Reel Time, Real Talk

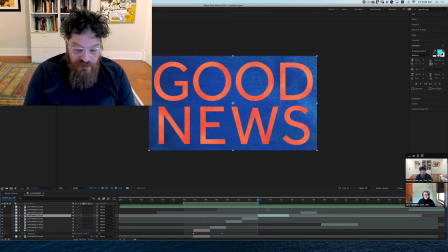So we'll butt this up and we will take a look at how that looks.
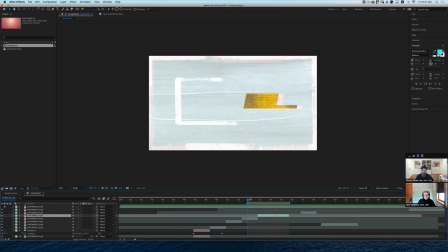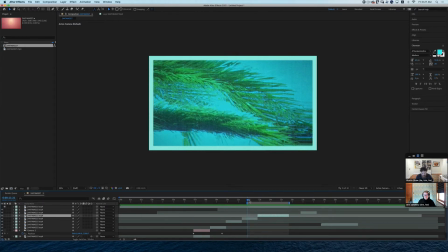Did you see it? Yeah. We got a couple dead frames.
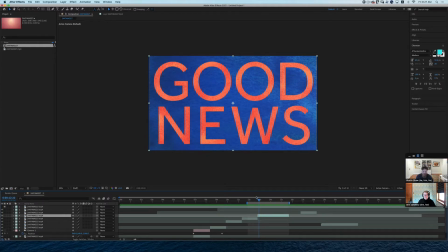We got dead frames, Erin. So, well, we got about 3 dead frames.
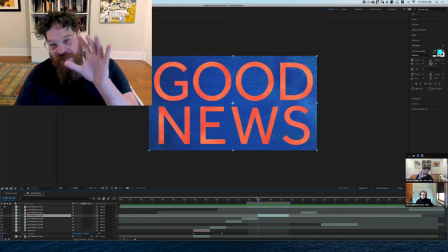1, 2, 3 frames where there's a very subtle, I don't know, texture moves, but the camera's not doing anything, the type's not animating.
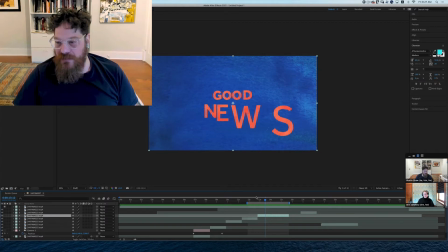Yeah. Dead frames. We don't so, like them. when you're, I mean, you shouldn't have dead frames in any piece.
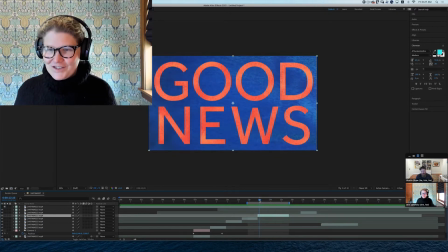Period. Unless I'm gonna just say that, like, there would be like an extreme circumstance where you would want to do that.
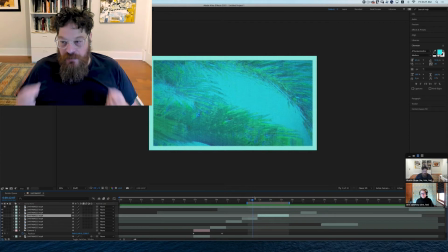Because it usually, when nothing's moving in a motion piece, it's usually a cue to the audience that the piece is over and it's time to do something else.
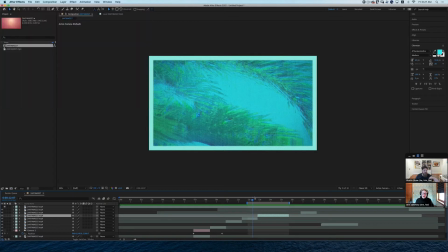Swipe. Yeah.
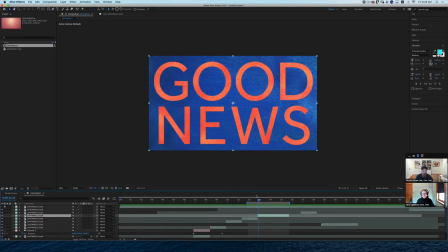So sometimes just trying like something as simple as like an invert or a color shift or something like that could be a fun little,
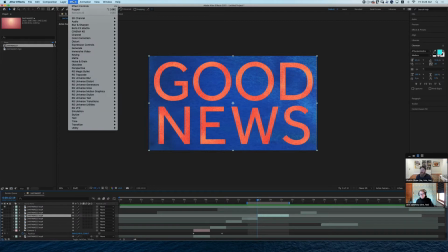essentially flash frame, but it's colorful, you know? I don't know.
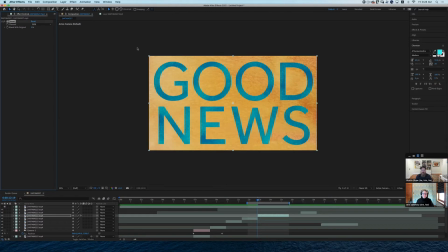Let's give that a try. Invert. Boom. 1, 2, 3. We will then trim, Command-Shift-D, and then on this guy we're gonna turn off the invert.
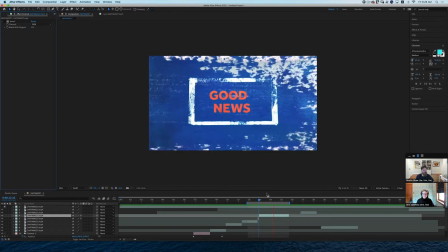Let's see how that looks. Kind of fun. And then it brings us to the yellow, which is nice.
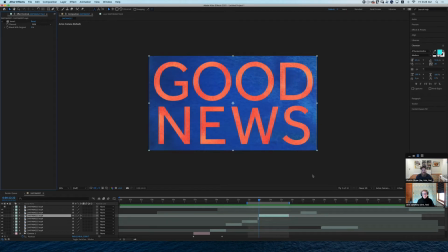Oh, works for me. Right? That's a nice little boom.
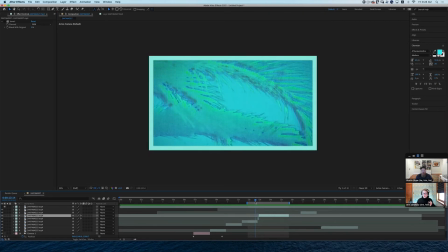Yeah. And so what we're doing here is we're not holding the work we've done in our other pieces so precious.
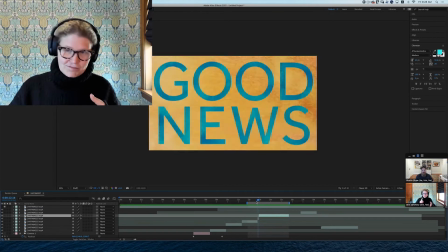We've added cameras, we've trimmed shit out, and here we're messing with the color. So I think it's fair to say when you use something for a montage, there is
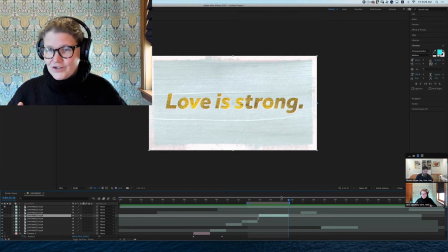flexibility to make it work within the construct of the montage and not the montage.
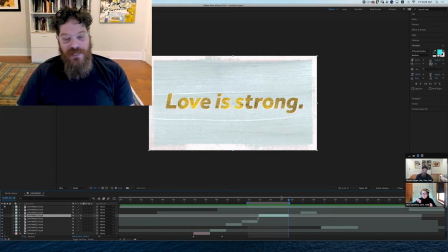Montage. That's a very fancy way you said that.
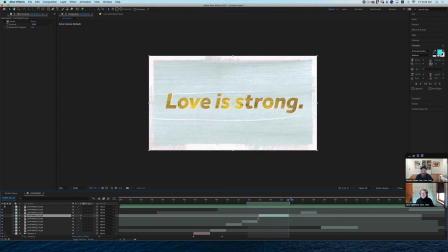Just keep going. Just keep going. All right. So we've gone type. I think this is a fun little character walk cycle. Yeah. It is, in terms of the camera, a bit static, so we're going to try a little something else, and I'm just going to keep moving things around.
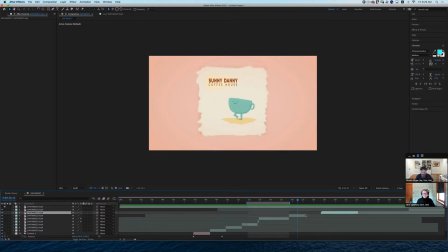Okay, cool. All right, so let's try another camera. We could do a simple drift again, or we can try, I talked about a few minutes ago that I like to think about camera as either primary or secondary motion. So primary is the big move, secondary is the subtle move.
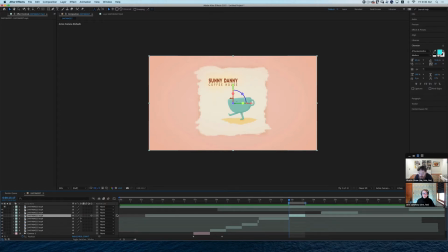Let's try a little primary and see if we can't add a little drama to the mix.
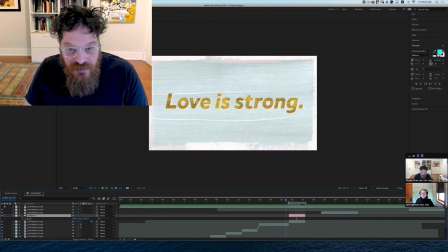So we've got a new camera and we're gonna try.
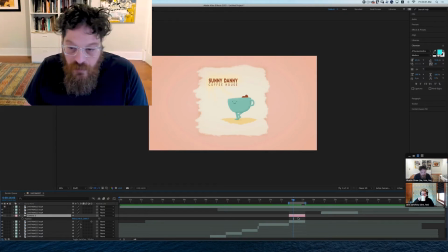We made this a 3D layer, and we know last time we did a push in. Let's try a little bit of a different move where we're actually going to be pulling the camera out.
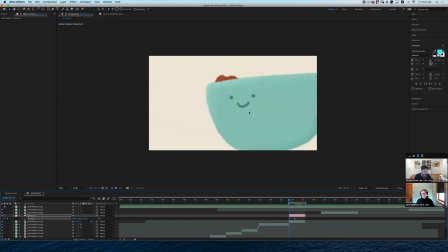We're going to push the camera way in, right up in the grill of this little cup face. So the ideal thing would be to do this in that comp. And in the comp, so you don't lose resolution. Right. But if you don't want to, there's solutions, you know.
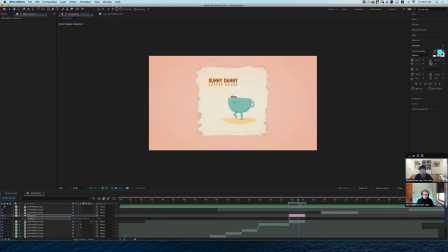Right, and a few of them are going to be that, look, this is going to happen really fast. We're going to ease this, F9. We're going to go into the graph, and we're going to crank it, strong ease in.
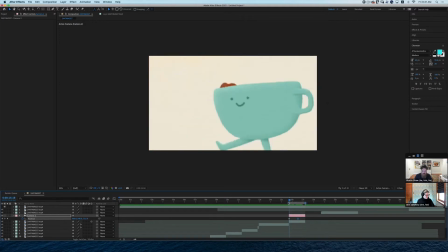Right. We're going to see what that looks like. So some of that, like the resolution breaking down, it's happening so fast. The other thing we do is we could throw a little motion blur on this. We just go motion blur, and sometimes I might even go boom.
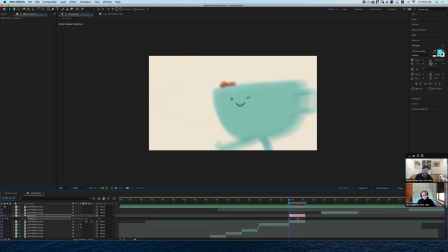Okay, now it's already right, resolution fixed. Do your projects auto save?
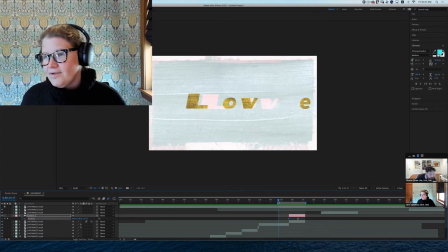What's that? Do your projects auto-save? Not unless I save it one time.